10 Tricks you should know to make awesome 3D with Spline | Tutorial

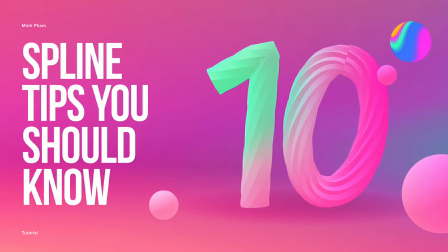(0:00)
Hey everyone welcome to another splice tutorial. So in this video I'm going to show you my personal tips of using splice to make awesome pretty.
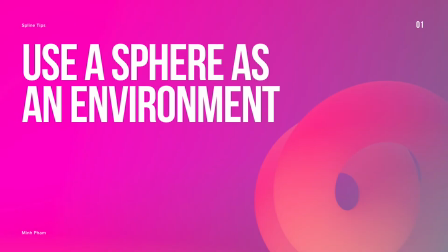(0:07)
So let's get into it. So tip number one, use a sphere as an environment.
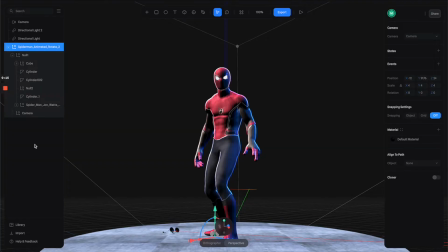(0:13)
So in this example we have this Spider-Man character here and I wanted to create an environment of the city surrounding him. But we cannot do that from the property panels. The only thing that we can change is to change the colors.
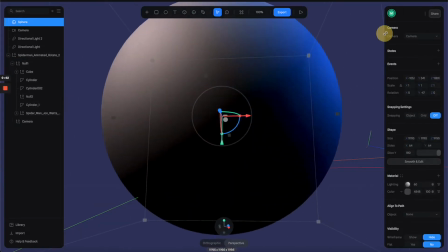(0:24)
So what we're going to do is to create a sphere and then make it really big and then go to the material panel and switch the color channel to image and load
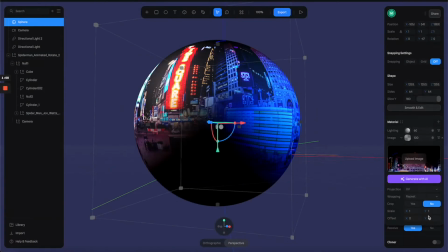(0:33)
this city 360 image that i have here and then let's go to the property and switch uv to spherical and go
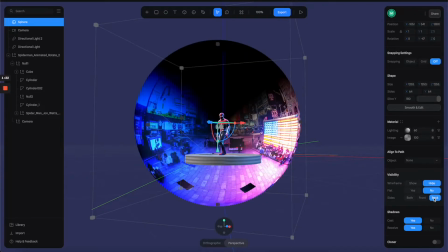(0:42)
to the visibility section and turn on this back size so now you can see that the sphere is being flipped and you can see the spider-man inside
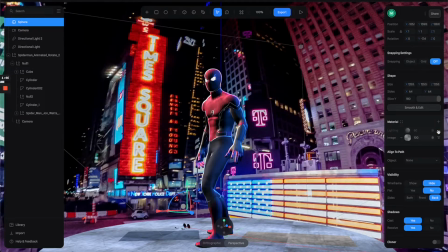(0:50)
and make sure to turn off the lighting layer to get rid of the shadow so now it will give you this really cool environment like
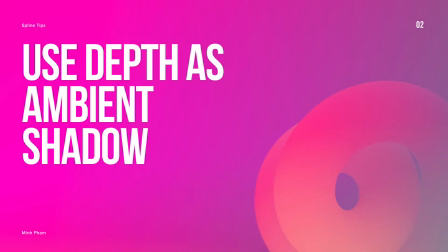(0:59)
this so tip number two use depth channel as an ambient shadow so in this example I have this character holding the babies and
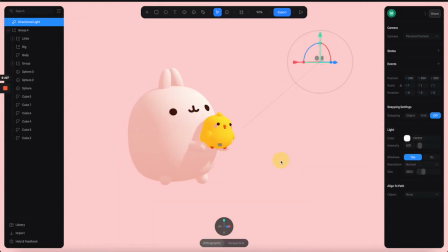(1:07)
normally you can turn on the shadow from the light but it's kind of casting this long shadow like this but what I wanted to have the very soft ambient shadow
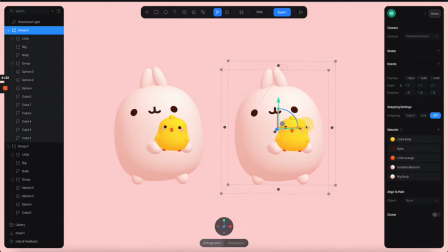(1:16)
so one way we can do it is to use the depth channel of the material so I'm going to duplicate it and go to the material panels and
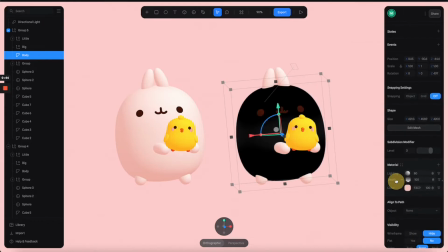(1:25)
add another layers from this one we're going to select depth then you can drag it down below the lighting layers and in the color section I'm going to change the outer color to something similar to the skin and
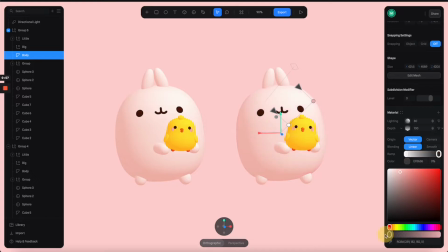(1:39)
just reduce the opacity by zero and for the centers I'm going to use this a little it darker colors like this and then move it to the right positions so now you can see that is created fake ambient shadows
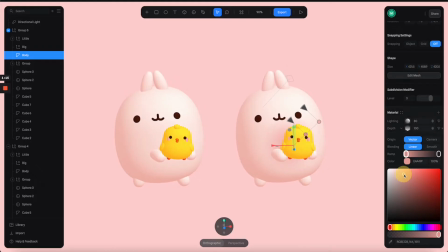(1:55)
that enhance the depth of the scene comparing to the one on the left so tip number three dim the ambient light for a dark
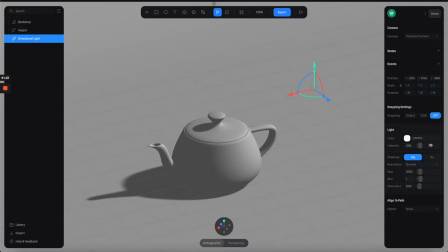(2:04)
scene so by default a splice scene is lightened by a directional light which is this one but the thing is that when you reduce the light intensities it doesn't
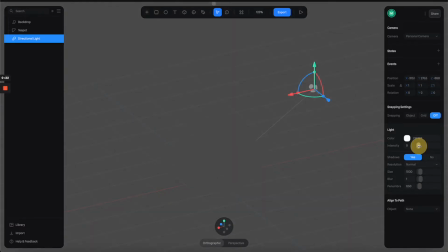(2:13)
make the scene darker it only make it look less contrast so how do we make the whole scene darker so very simple just click anywhere on this empty space
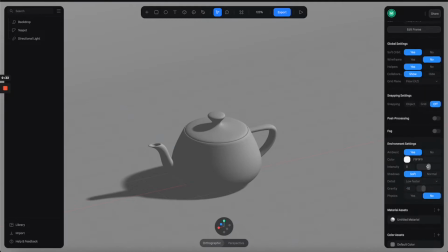(2:22)
here and it will show you the scene properties and from here you can adjust the scene ambience light to make the whole scene darker
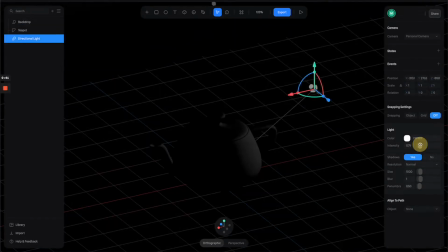(2:31)
by reducing this intensity and then you can increase the directional light intensity
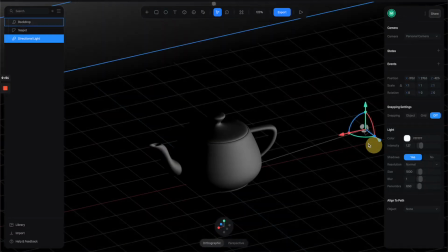(2:36)
to give it more contrast okay tip number four lighting angle matters so have you ever wonder why that your 3d scene doesn't look as good
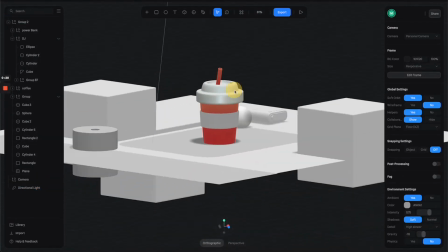(2:46)
as others it could be anything but sometimes it's just simply the light direction is not
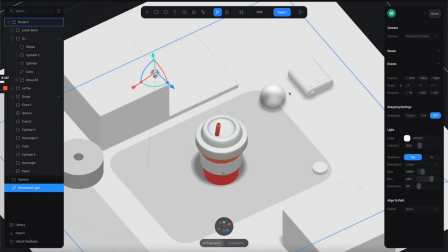(2:51)
working for example in this scene here we have the light just pointing 90 degree angles down to the scene which make it a little bit weird to look at so all you have to do is just like to move the light to a different position so you can see that the light direction
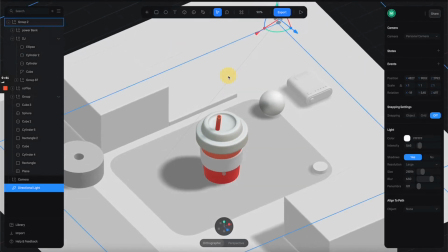(3:07)
is changing and now you see that the scene is already much better so you can keep exploring
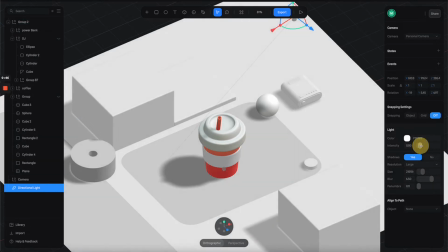(3:12)
different position different angle of the light to see what work the
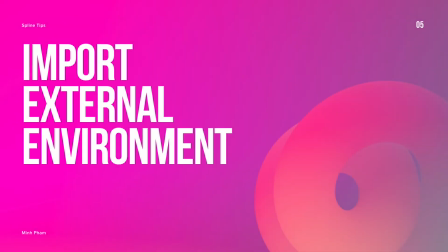(3:17)
best for your scene tip number five import external environment to
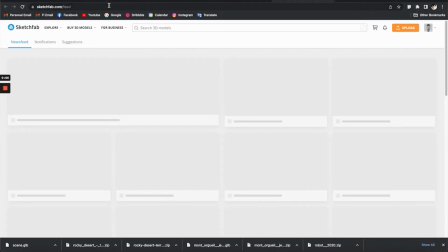(3:23)
your scene so did you know that you can import a more realistic environment
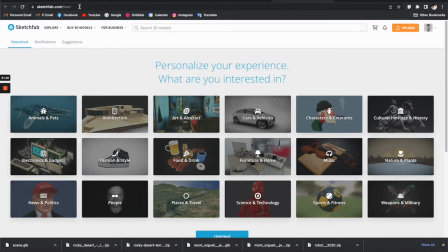(3:28)
or terrain to your slide scene so you can go to sketchfab.com
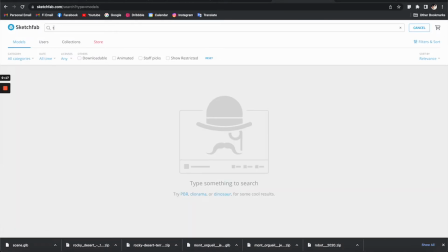(3:33)
so this gives you a lot of free 3d resources and then you can search for
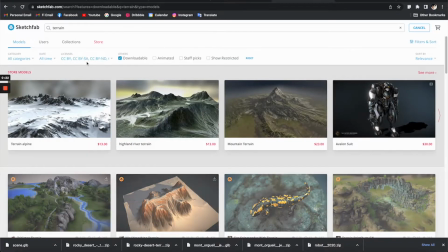(3:38)
terrain and then make sure to turn on the downloadable to filter down
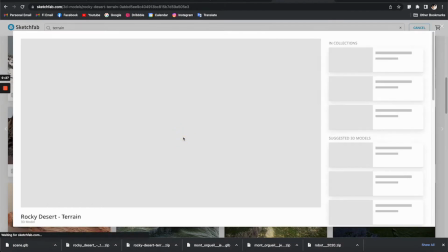(3:43)
only the free results so I'm going to select this and so this